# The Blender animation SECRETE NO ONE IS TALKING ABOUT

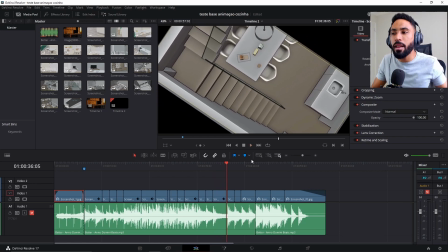So why i'm creating a shot where it's spinning around like that so the answer for that is simple if you come here to blender and select the
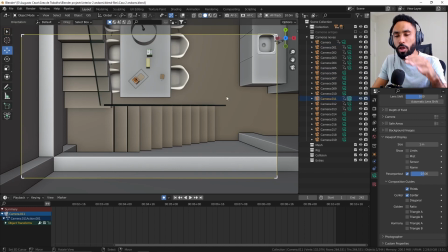camera that has this shot you can see that that i have a top down camera but the story that i would like to tell is i'm
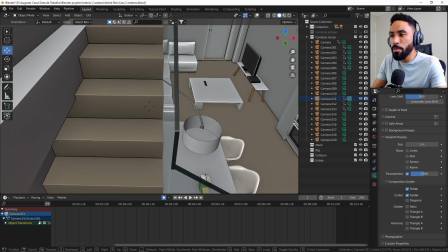climbing up the stairs i'm moving up the stairs to see this
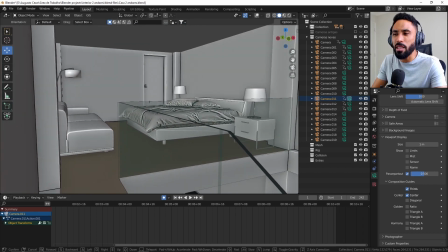part here of the house which is really interesting to see a bed and things like it's
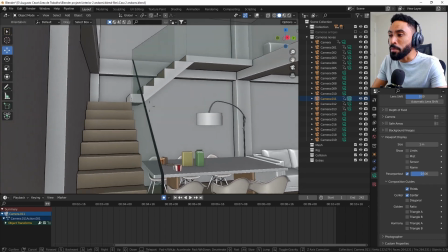really nice this apartment i think but i don't want to make a camera
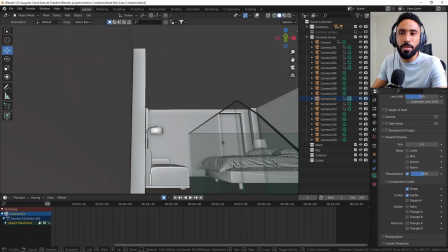moving and turning like this i think this is really lazy and
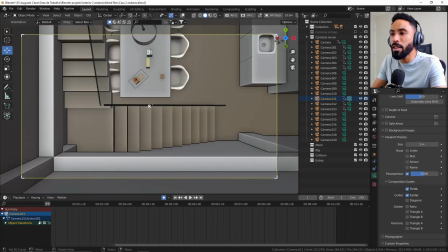not interesting enough so my idea was make this camera here uh
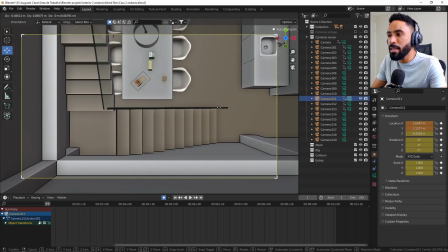let me select the camera first make this camera here move up
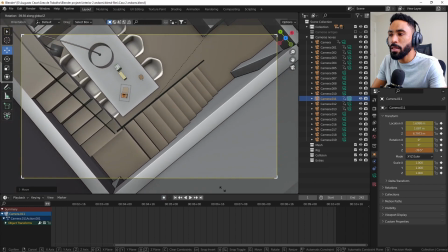and make this camera here spinning in the movement that the person would make
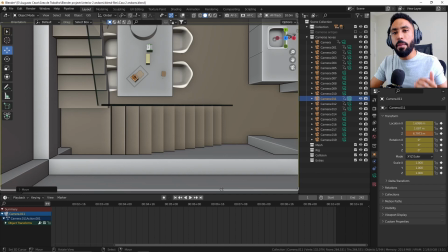to climb the staircase so this is the main point about storytelling make the cameras with a purpose make the cameras in a way that allow the viewer to understand what's going on and allow the viewer to understand the story tell a story to the viewer
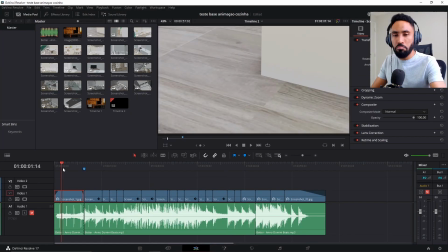so now come on you are inside of a house done this is the main point this is the story of this shot you are
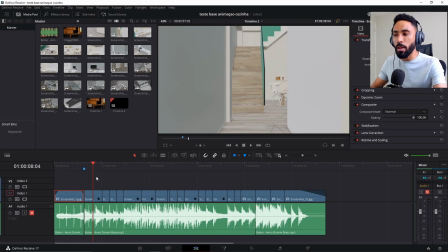entering their house this is why you are going through this hallway and now let me talk about the most important thing which is the Rhythm.
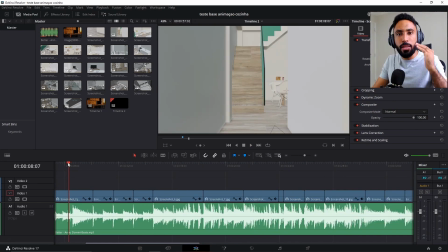You can see clearly here that my shots are transitioning between the beats of the song. Look at that.
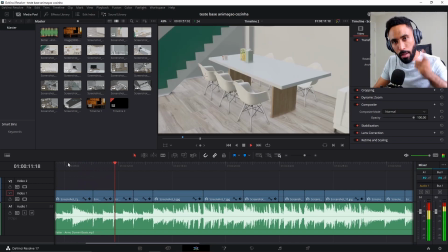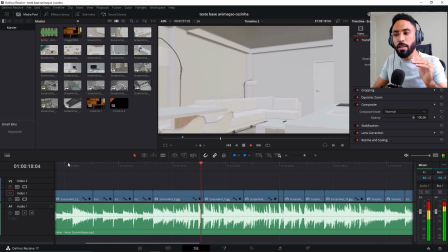And here I have another one but I ignore that. So this is the Rhythm stuff that I was talking about.
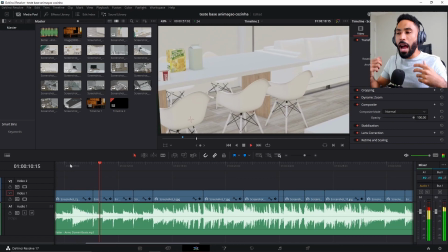If the animation go with the Rhythm, so I'm going with the Rhythm, I will start to see the animation and get the flow because the music is
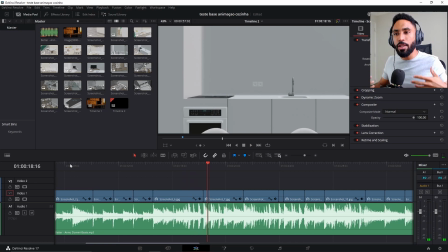good so this is the thing if you start to feel the song is such a few the stuff and the video and the audio I think you will think and you feel the groove the vibe of the animation you know so here was my strategy first I make my first beat here and
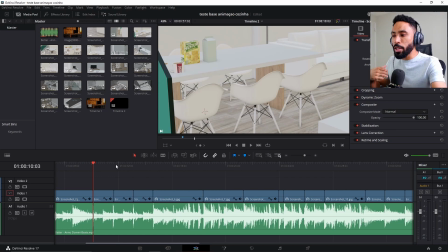I make my first shot here showing the kitchen and I make quick shots that match the read me showing
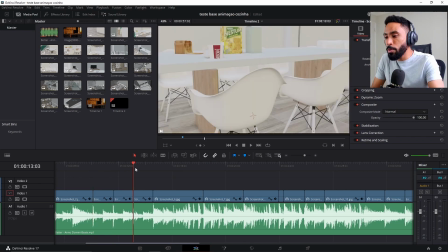the kitchen you can see that I'm going through the beat of the song but here i use
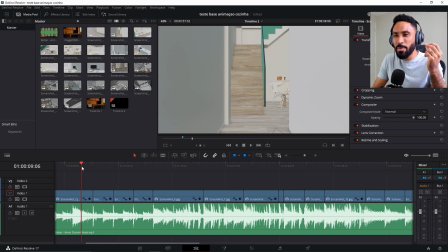the this snare this finger snap stuff which is and
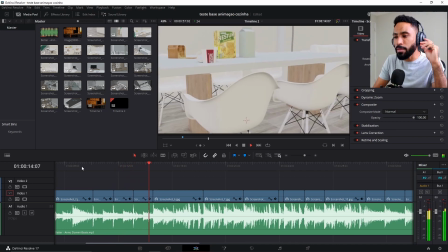in this next one i stop it
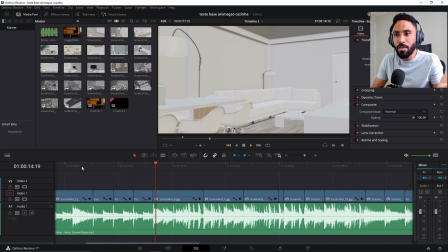because i thought this is just uh too much to add another one it should be weird and dizzy so the flow of
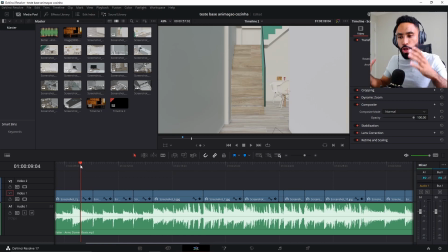the music the flow of the video should match and you need to feel it you know you need to make it with your taste and your gut but the techniques here
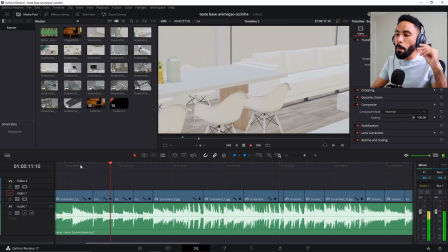match things in the rhythm so you and here
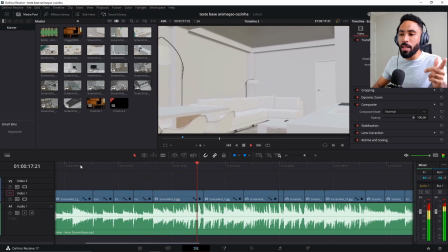you stop okay we have another one but let's do another hit me because now I'm
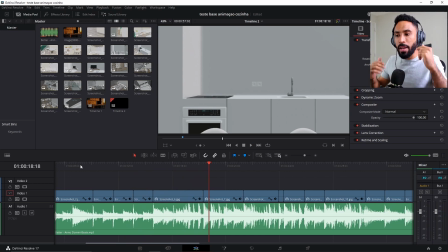not cutting the animation on the snap I'm cutting the animation on the boom boom so it's gonna see oh boom and I make a transition so here two transitions
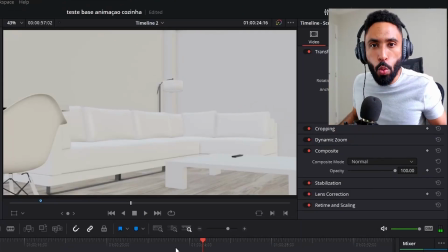boom boom why just because it's cool because it's felt cool to do that
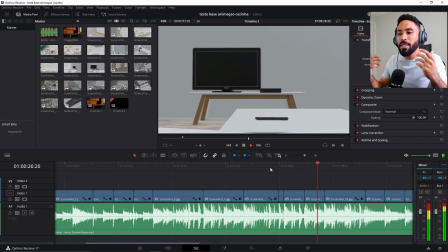boom boom and you have something different it's cool it's
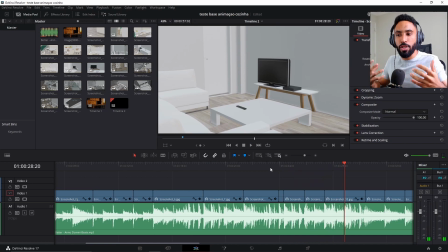engaging to go with the animation and to feel it to make to see things matching like that this is my tip for you today when you are creating any architectural visualization animations make sure to plan your animation head
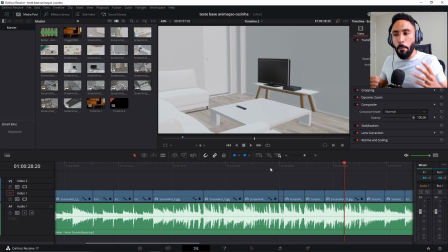and sync it with the song make it engaging by telling a good
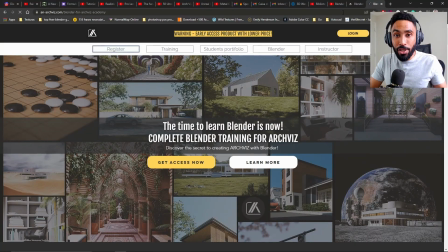story and have hit me and if you would like to learn with me how to create architectural visualization instead of blender well i have a architectural visualization course that you can access